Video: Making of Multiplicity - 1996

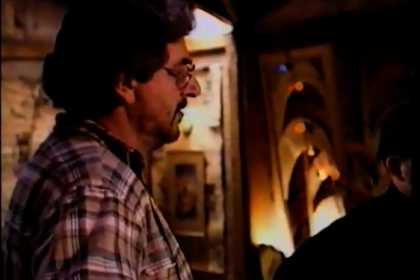[8:21]
so how do we shoot this like a regular movie how do we not feel
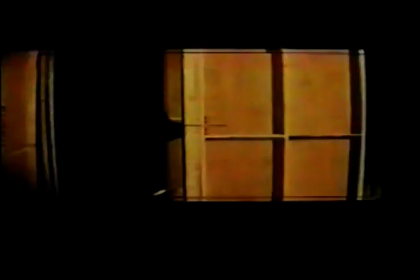[8:26]
restrained by the technology to answer that question three months before
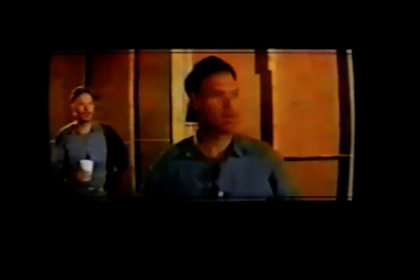[8:30]
principal photography was to begin the filmmakers decided to run a series of on-camera tests
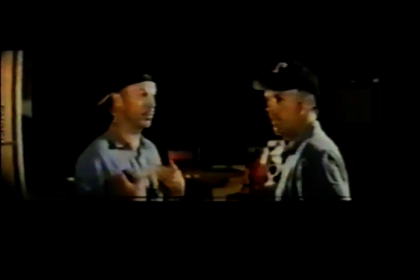[8:35]
the purpose was to experiment with Keaton and find out just how far they could push today's technology he was amazed said you see this pause you can fill here You can overlap yourself.
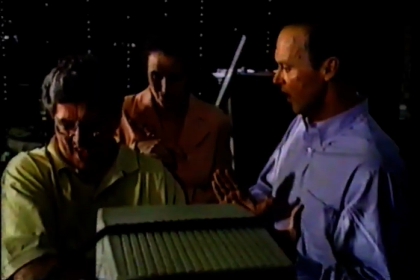[8:46]
You can improvise over yourself. You can interrupt, you know, you can make faces at yourself, mock the other character, and suddenly, hey, this is great comic freedom.
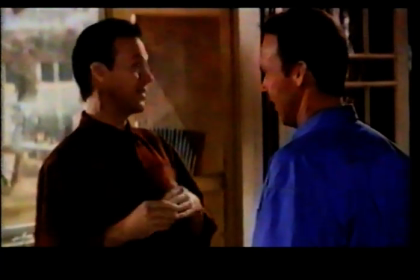[8:56] Did you sleep with my wife? Hey, let's have some rice cakes and tea. Deja! I'm sorry, Tara.
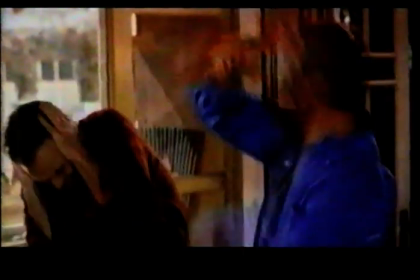[9:03] She's a powerful woman. Hey, hey, hey!
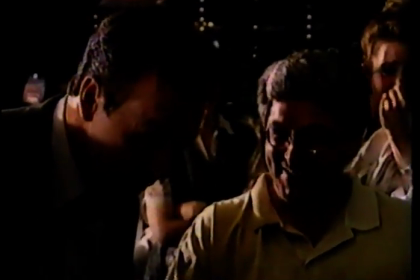[9:07]
For Multiplicity, the filmmakers set their sights on breaking all the rules in order to give Michael Keaton the ability to act and react with himself in the same scene.
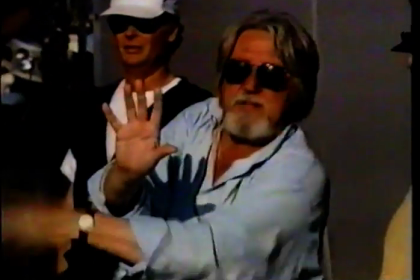[9:16]
To do this, Ramis would team up with cinematographer Laszlo Kovacs, whom he had met while acting in Ghostbusters.
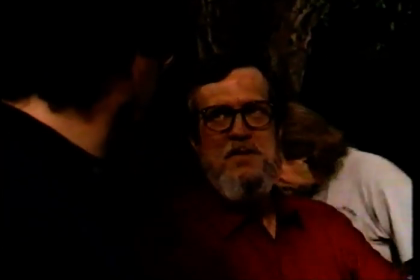[9:22]
Leading the 50-person visual effects team would be four-time Academy Award winner Richard Edlund,
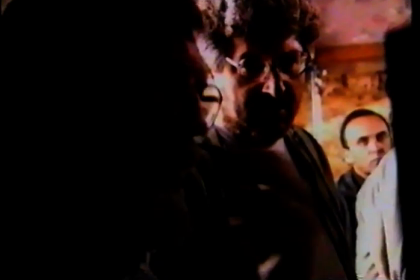[9:28]
famous for his incredible effects in Star Wars, Ghostbusters, and Raiders of the Lost Ark.
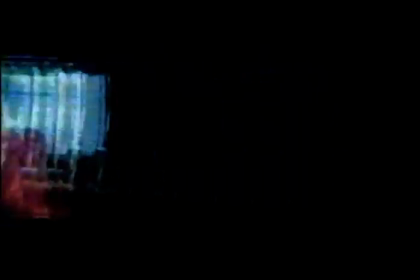[9:34]
And completing the team was, of course, actor Michael Keaton, whose task it was to bring the clones to life.
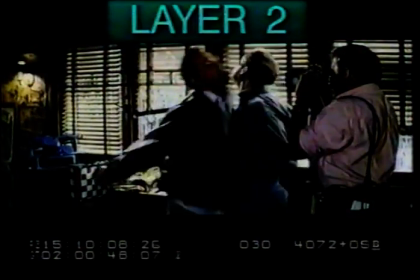[9:41]
Using green screen technology, an effect shot is built through a series of layers, each containing Keaton playing opposite a stand-in.
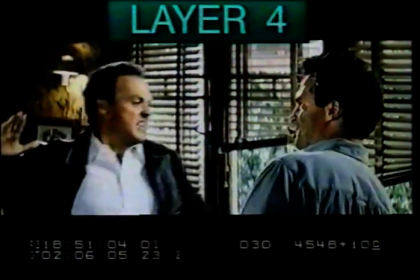[9:48]
These layers are then married together, creating a composite shot.
Now, Chesney, come on!
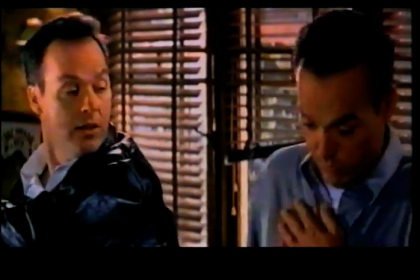[9:56]
I took a photograph of you, and then I took a photograph of me, and I cut me out right along the outline of my body, and pasted my picture next to yours on your picture.
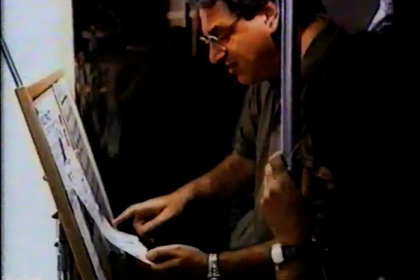[10:05]
It would look like we were together in the same picture. Before anything was put down on film,
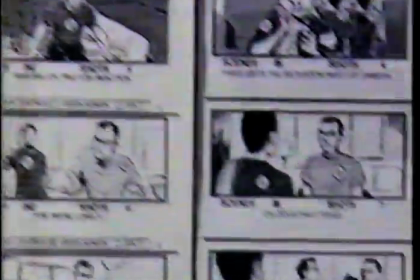[10:10]
each and every complicated effects sequence was carefully thought out and illustrated in a complete set of storyboards,
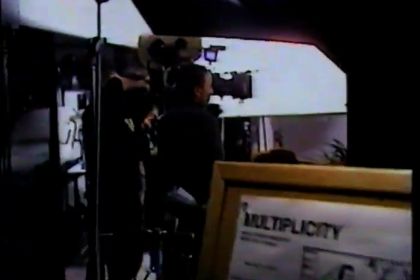[10:17]
serving as a sort of blueprint for Keaton and the filmmakers to follow.
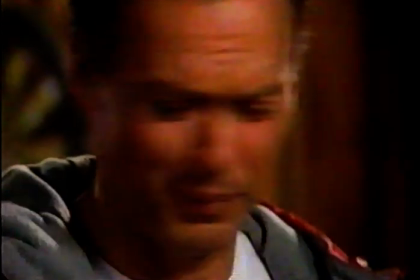[10:23]
First, as the character of Doug,
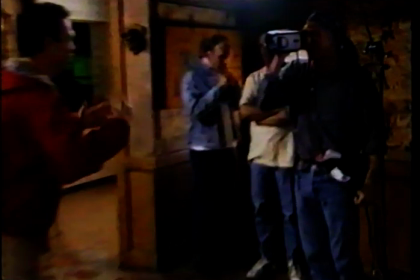[10:26]
Michael plays the scene acting with stand-ins, who simultaneously videotape his performance with a small handheld camera.
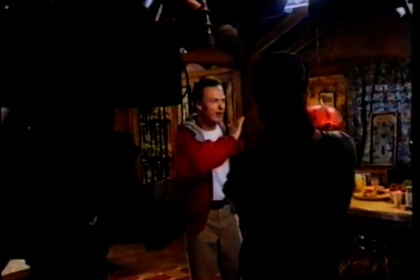[10:34]
When the filmmakers are satisfied with the performance,
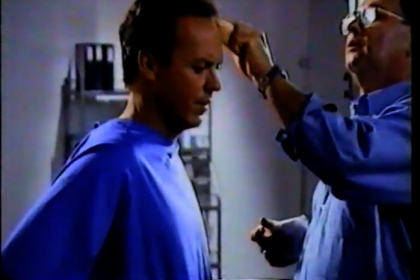[10:40]
Keaton goes off to change makeup, hair, and wardrobe. Then he returns as the next character.
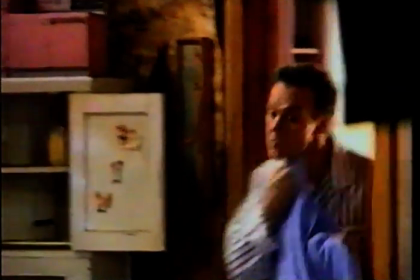[10:47] Action. I've got to talk to you for a minute.
He takes the place of the stand-in and does the same scene again,
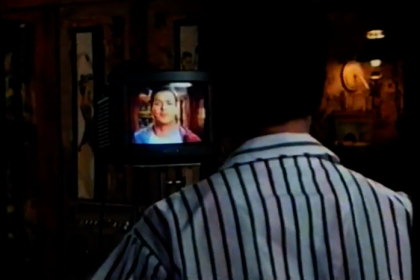[10:54]
this time watching a monitor which plays back the previous videotape performance he just gave.
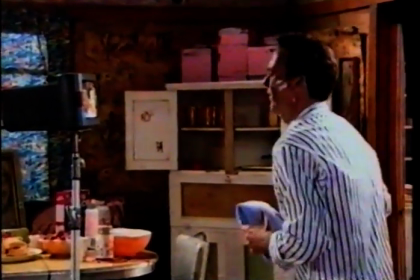[11:00]
With this as a guide, Michael is able to actually react to every nuance and facial expression that he just made.
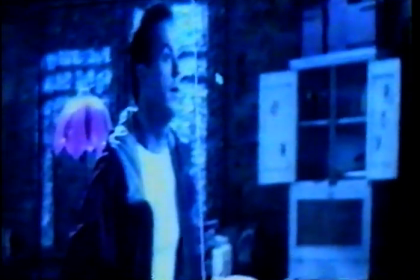[11:09]
While the action is being put down on film, it is simultaneously sent to a trailer on the set,
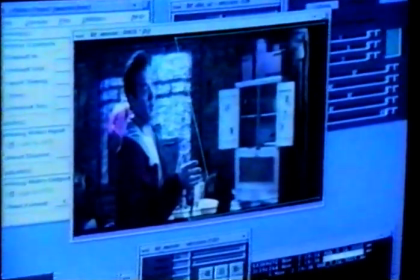[11:15]
where the visual effects team from Boss Film combine the two layers. This replaces the stand-in with Keaton's second performance,
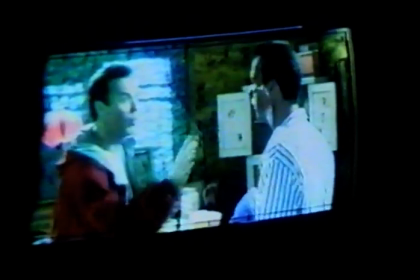[11:23]
and the new composite images are then sent back to a monitor on the set so Ramis and the team can instantly see exactly what is going down on film.
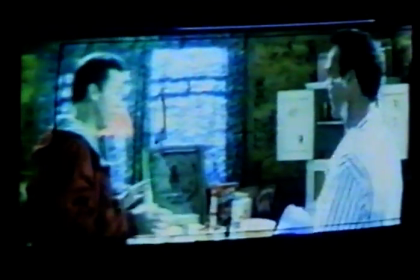[11:32] Hey, Raj, can I go fast and do this?
Michael sees one performance being composited with another performance in real time, and so the shot becomes alive as Michael plays the other role.
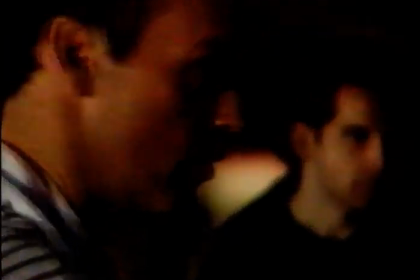[11:46]
Michael sees the little subtles and differences in timing that he has to do, and so he's able to, in one take or two, know how to make the shot click and then then all of a sudden it snaps into focus and and you believe it
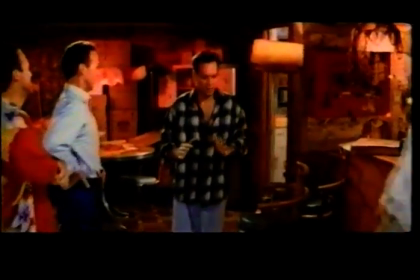[12:01]
three huh
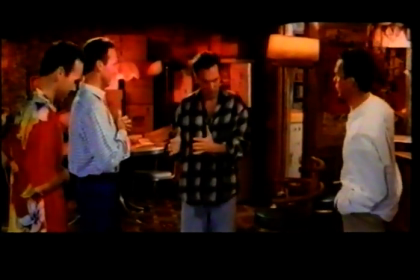[12:08] 12